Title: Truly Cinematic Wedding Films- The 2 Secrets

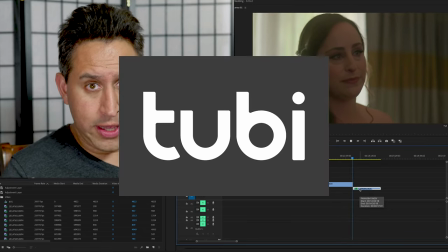0:00 Yes, I want you to look like you're in a movie. Not a 2D type of movie, but something that might end up on Amazon or Netflix.
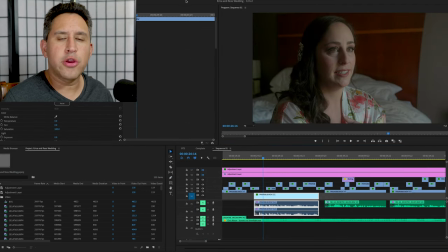0:07 What is up? It is Professor Wedding, your wedding professor. Thank you for joining me today. Today we're going to talk about how to get those truly cinematic
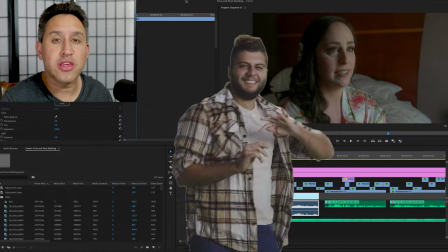0:17 wedding films, or how to get it looking truly cinematic in your wedding film.
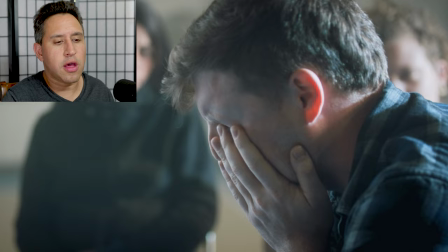0:22 It's a buzzword. It's talked about on YouTube. If you search it,
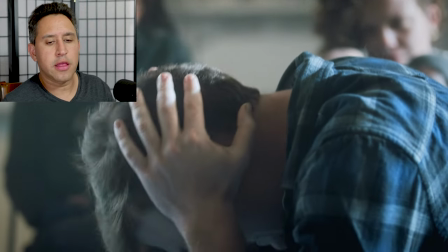0:26 there's like a million videos on how to get cinematic shots and it kind of always goes down to people take different approaches meaning
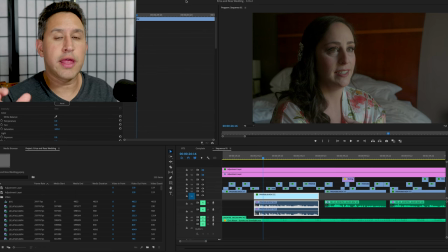0:34 either it kind of used to be get a longer lens with a
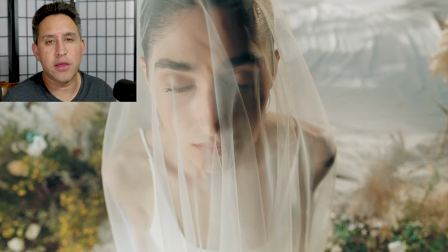0:39 shallow depth of field like a 51.2 81.2 1.4 and that
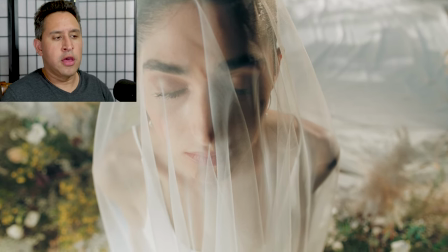0:44 blur gives it that cinematic look I think now the consensus
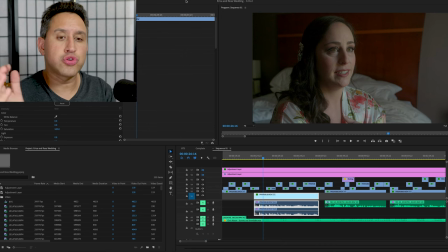0:48 is that's kind of amateurish and that's not the true way to get cinematic looking footage so I'm going to dive into a wedding we did a few months ago to show you exactly what I did to get that cinematic looking image. So this right here, let me play it.
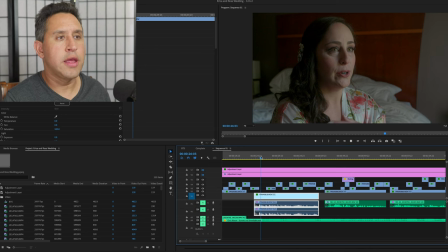1:07 So this was, we did a little interview with the bride and if this looks cinematic to you or doesn't, this is because this was kind of short on time, but we shot basically with window light coming from the right, lighting her, giving that broad sight lighting, given the shadows on this side, in my opinion, making this cinematic.
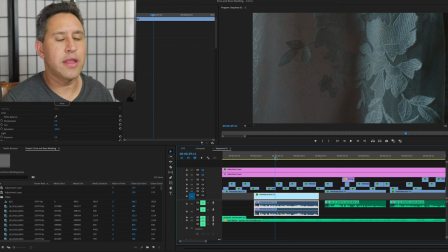1:28 I'm not going to get to the audio too much, but I'm just going to talk about layering of lights and what specifically tools I used to get that cinematic looking video film. So you can see dark, light, dark, light.
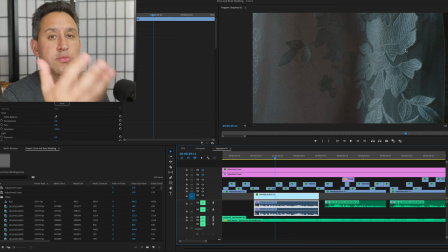1:43 That texture that that light is creating is one of the tools that makes it cinematic.
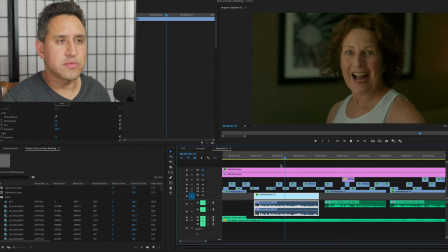1:50 Again, light, dark, light, all that stuff, that's the factors to create that cinematic looking image.
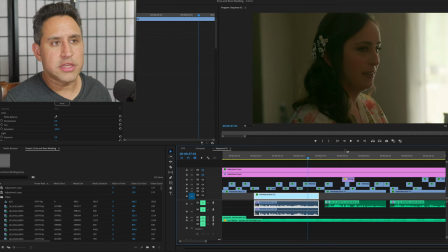1:56 Light, dark, light's coming from that side. We're shooting into the light.
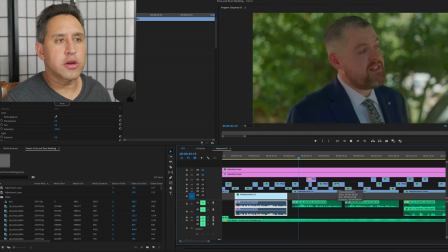2:03 What are we shooting with? We're shooting with Panasonic S5 Mark II with a 24 to 105 and a 51.8.
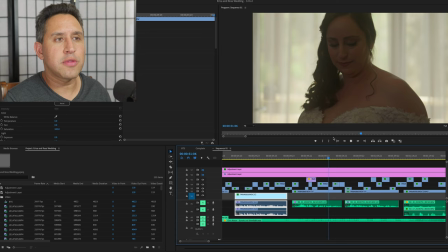2:14 i think this looks looks amazing and it's not just from the lighting because for weddings at least we don't have time always to set
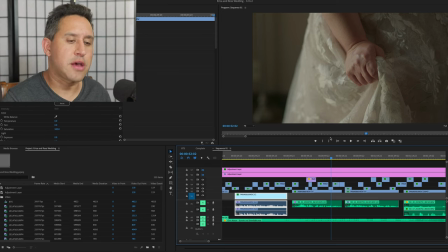2:22 up these big aperture lights to create the three-point lighting or to create that soft light that makes it beautiful so oftentimes we do have to use windows just
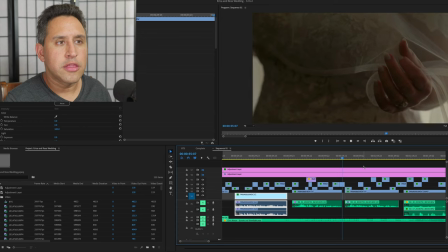2:30 like this and you can see how it delicately falls on her face but there's one extra thing that i use to get that cinematic look.
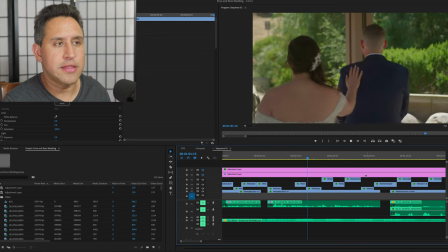2:39 Even this completely outside, completely outside in the shade. It still looks cinematic.
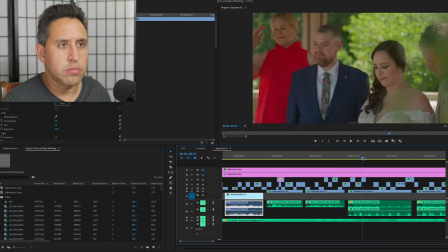2:45 So how are we getting that cinematic shot? Let's take this back. Let's go back to the bride in the room, in the room, not in the groom, because we don't shoot that.
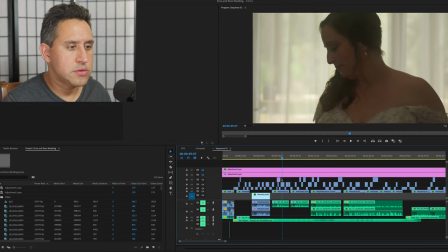2:53 Let's go back to this. Oops, let's get this.
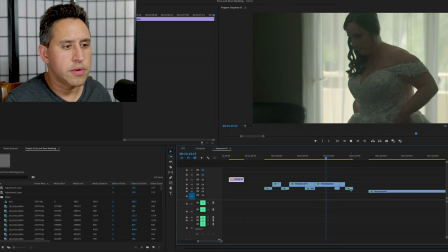3:01 So she's getting ready here.
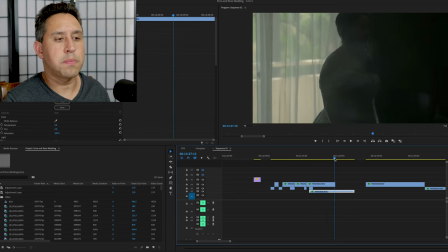3:06 This was shot through a a painting or a picture so just a reflection this
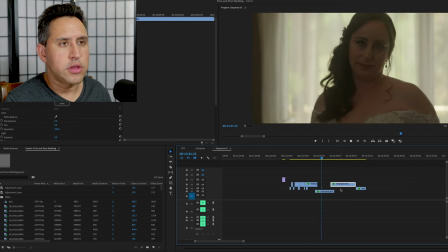3:14 was shot directly at her and you can see there's that soft light coming from the window
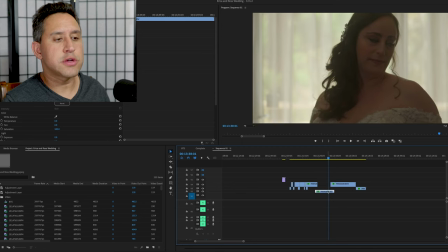3:19 on this side she's churning it does look a little underexposed and that's one of the keys in my opinion to make something
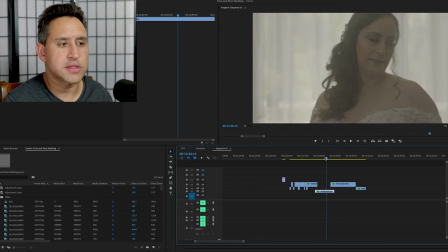3:28 look more cinematic so let me take this look completely off this is what it looks in log so in log it looks kind of I guess flat normal so when we add this on
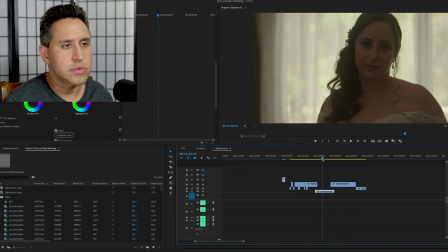3:39 this formula that we use gives it that that coloring so if I were to overexpose this
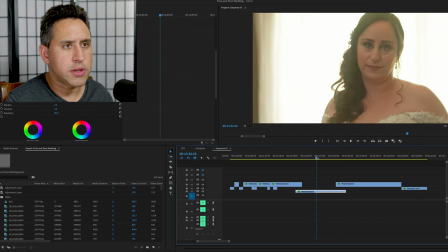3:49 which you can with these Panasonic yes the back is blown out but this doesn't look cinematic to me anymore
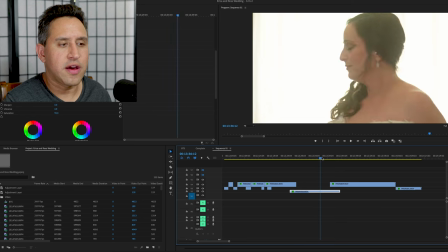3:57 this looks like a amateurish wedding video shot on a Canon T3i
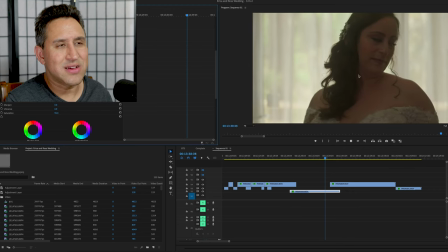4:04 So when I take this back down, that detail, it's not a silhouette shot because we still see detail in here.
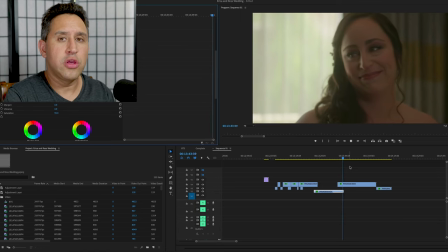4:10 When you have this high dynamic range, it's what gives you that cinematic look as well.
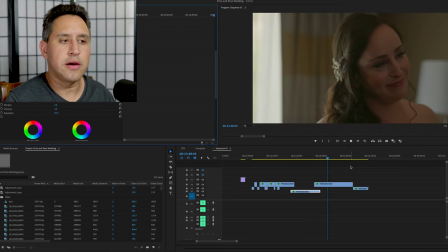4:14 You're not blowing things out constantly. It looks like a movie.
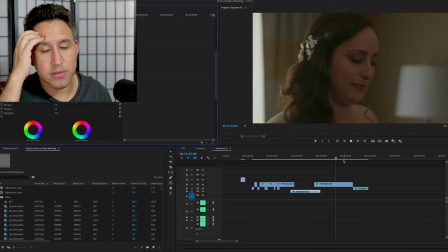4:19 To my eyes, it looked like a movie. When I showed the couple, they were like, damn, this looks like an actual movie you watch in theaters.
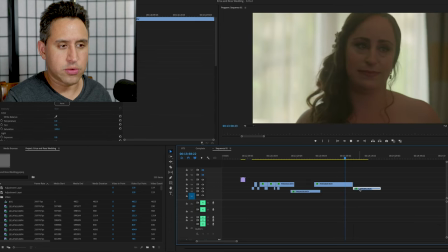4:25 That's what I usually get from my couples. They're like, wow, it looks like we're in a movie. Yes, I want you to look like you're in a movie.
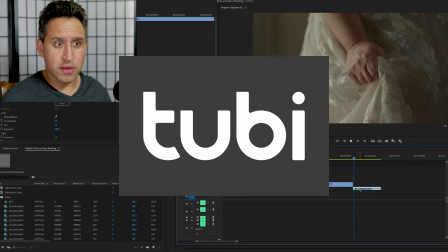4:31 Not a 2B type of movie, but something that might end up on Amazon or Netflix.
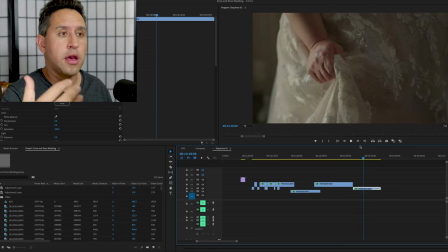4:36 Now, I told you there's another factor that makes our pictures, our images cinematic.
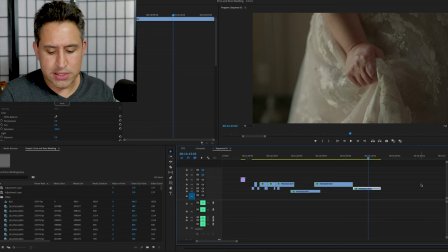4:42 And that is this little guy right here. What is this? This is not Black Pro Mist. This is the Cinebloom filter from Moment. So this is at 10%. I think I have two that are 20%,
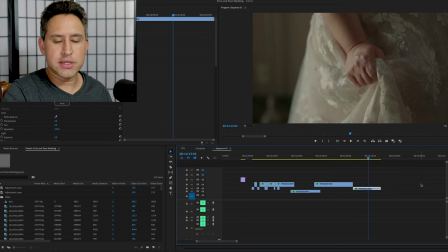4:59 which is too much. most of them are at 10% to cover all our lenses and I do have Black Pro Mist as well from Tiffin but I do not like using Black Pro Mist because I feel Black Pro Mist is just too much it's
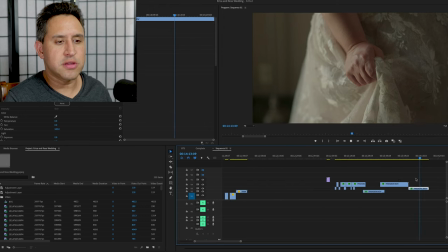5:13 too much glow in the highlights which makes it look kind of funky and they're not always consistent meaning sometimes the one-eighth looks more diffused than the one-fourth or even the one-half so because of that,
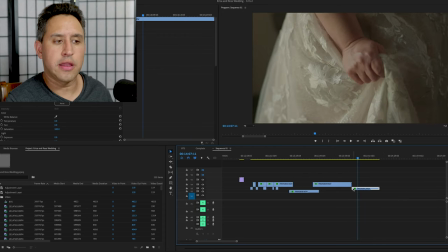5:26 we don't use Tiffin. We use Cinnabloom from Moment, and it looks pretty freaking stunning, as you can see.
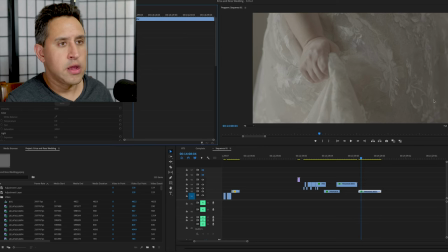5:34 Let me take the LUT off here so you can again see. See, there's detail everywhere.
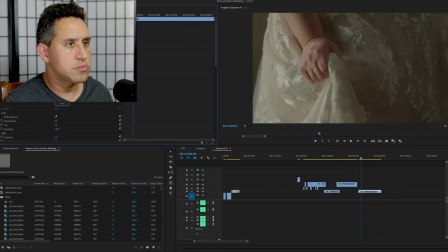5:39 It almost looks like it's blown out here, but no, we still have detail, and I brought this down.
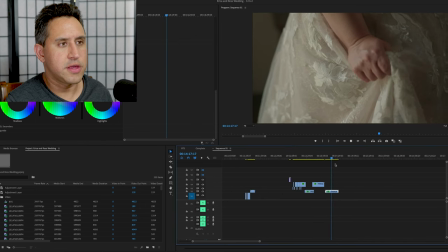5:52 absolutely great cinematic lovely we
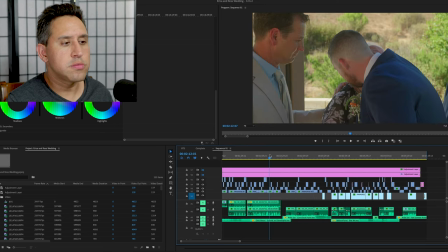5:59 don't always use the cine bloom filters but um at least for this one
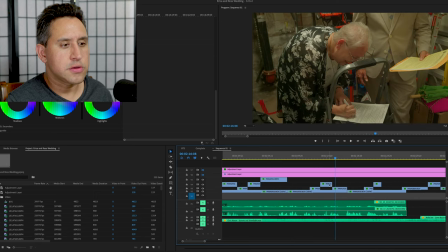6:04 even for the couple shots look at this let's go to the couple shot let me show you um
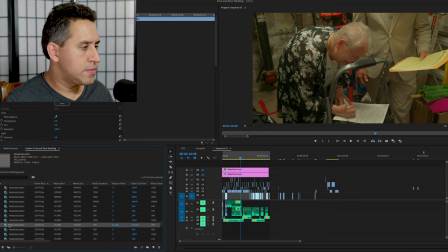6:11 all right so let's take this here let's
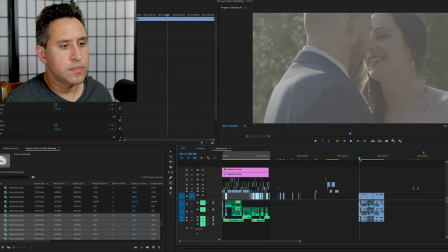6:18 see let's lower this let's grab that let's do this let me find it here
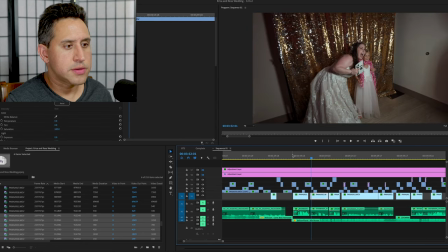6:30 so where was it where'd you go buddy
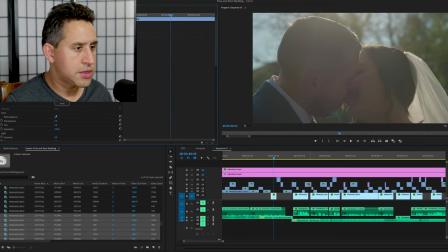6:36 let's use let's use this one so if I copy this and take it to these guys where are they right here
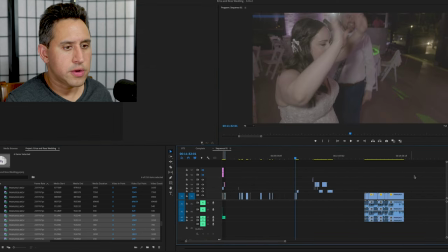6:44 No, right here.
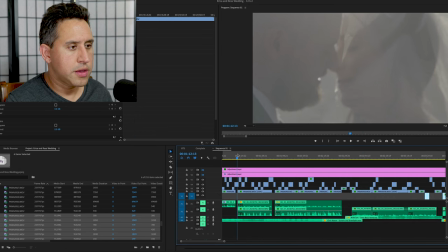6:50 Oops. I don't think I copied it. I copied the other one. So let's find it again.
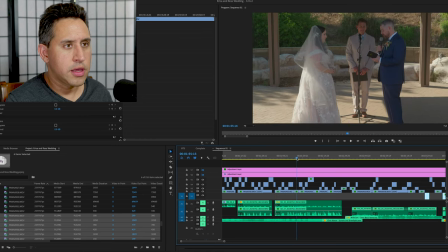6:57 Where was that beautiful cinematic looking shot? Here, this one. This one.
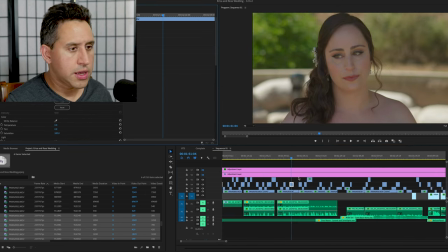7:02 She looks gorgeous in here. So I'm going to copy this guy. I'm going to go all the way to her on here.
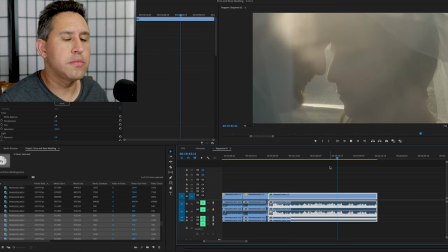7:10 I'm going to paste it. And if the Cinebloom, like most of these diffusion filters, lowers the contrast too much, that's fine.
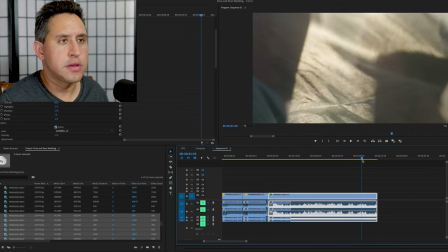7:18 We'll add the contrast in. Let's go to this shot.
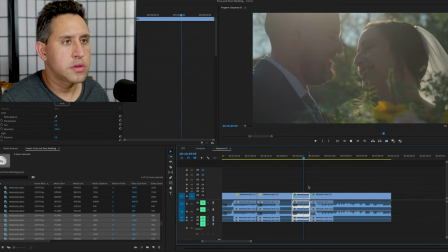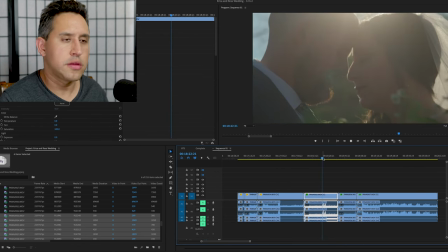7:30 Just FYI, I've shot with Sony and Canon, and you can do those with their newer cameras that shoot 10-bit.
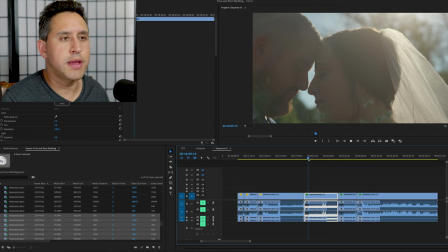7:35 You can get the same thing. It doesn't have to be Panasonic. We just use Panasonic because, to me, it feels like there's a little bit more dynamic range.
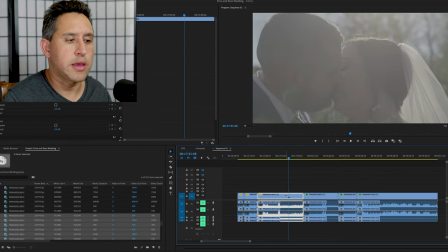7:43 And the stabilization, we don't have to use gimbals. We can just go handheld, be quick and nimble.